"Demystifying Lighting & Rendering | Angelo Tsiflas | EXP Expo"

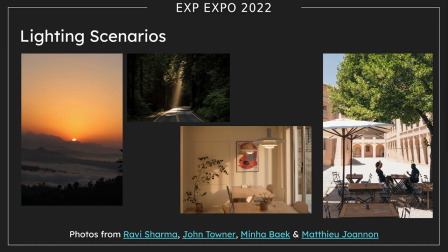If you don't have a specific concept at hand, you're free to choose the lighting scenario that showcases your scene, character or prop at their best light, but this also comes up as a negative because you also need to be fairly certain of what you want to achieve right so some examples could be
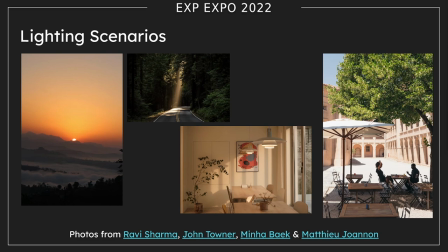direct sunlight like this one this is around noon overcast which is cloudy and soft shadows interiors with window light just like this one
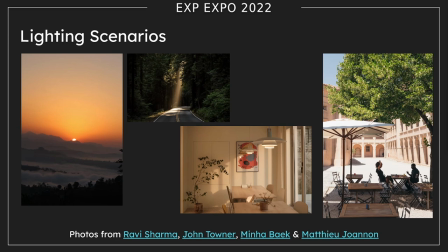candlelight by illumination lighting or a sunset like there's countless different scenarios that you can showcase your work and yeah different light scenarios will affect how much a direct indirect lighting
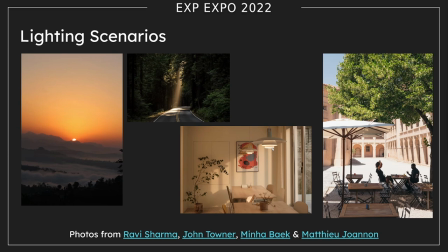your objects receive what angle the light comes from how hard or soft your shadows or reflections are and so on
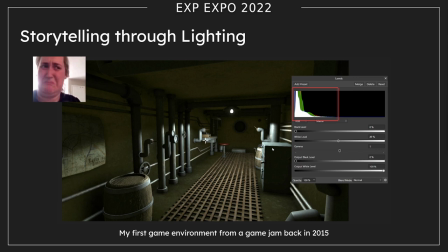once you establish the the lighting scenario you want you need to think a bit more about this storytelling that you want to convey through your lighting right that was a bare bones example of one of my first environments
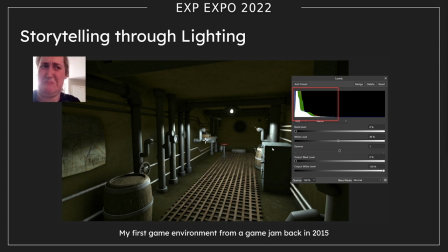from a game jump back in 2017 it was super underexposed and I even had to use levels to brighten everything up for it to be visible in the presentation and it wasn't supposed to be a horror
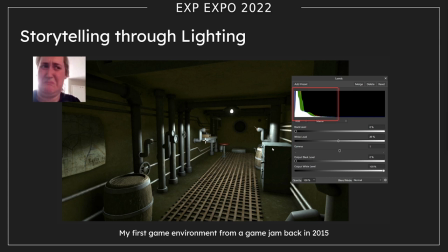game so you get the point and yeah I've just placed a spotlight in the middle and called it a day and
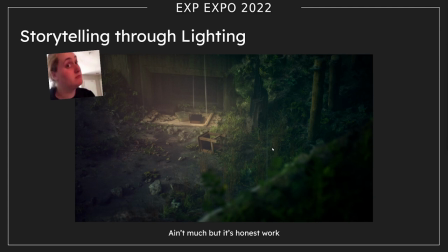yeah this is not the best example but it was the most obvious use case I could find from my work and it's simplest form in this scene I'm just using warm colors and the soft folumetric haze to guide you towards the part that I want you to
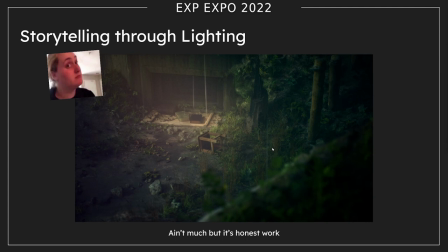notice the rest of the scene you can see it's low contrast fairly cold slightly out of focus so it can be much more easier for that part of the of the shot to get blurred out in your subconsciously and like you can you you're not guided towards that
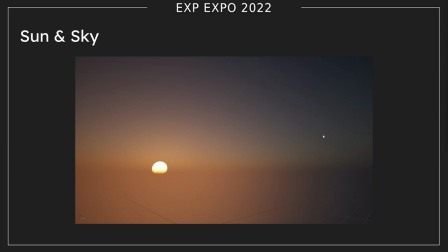uh after that we've got sun and sky which is fairly related to like one of the previous slides but depending on the nature of your project sun and sky may or may not play a vital role in conveying the desirable lighting scenario of your scene
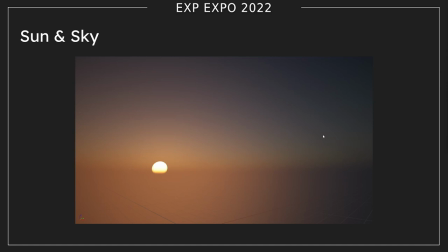They are especially important whenever you get exterior environments. Your sound position should explain your shadow angle, the intensity of your highlights, while the sky itself will determine the softness of your shadows and the overall brightness.
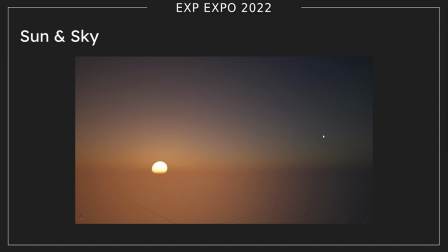For example, next time you go out on an overcast day, notice how soft all of the shadows are and how you mostly get indirect lighting compared to a very clear day that is like around high noon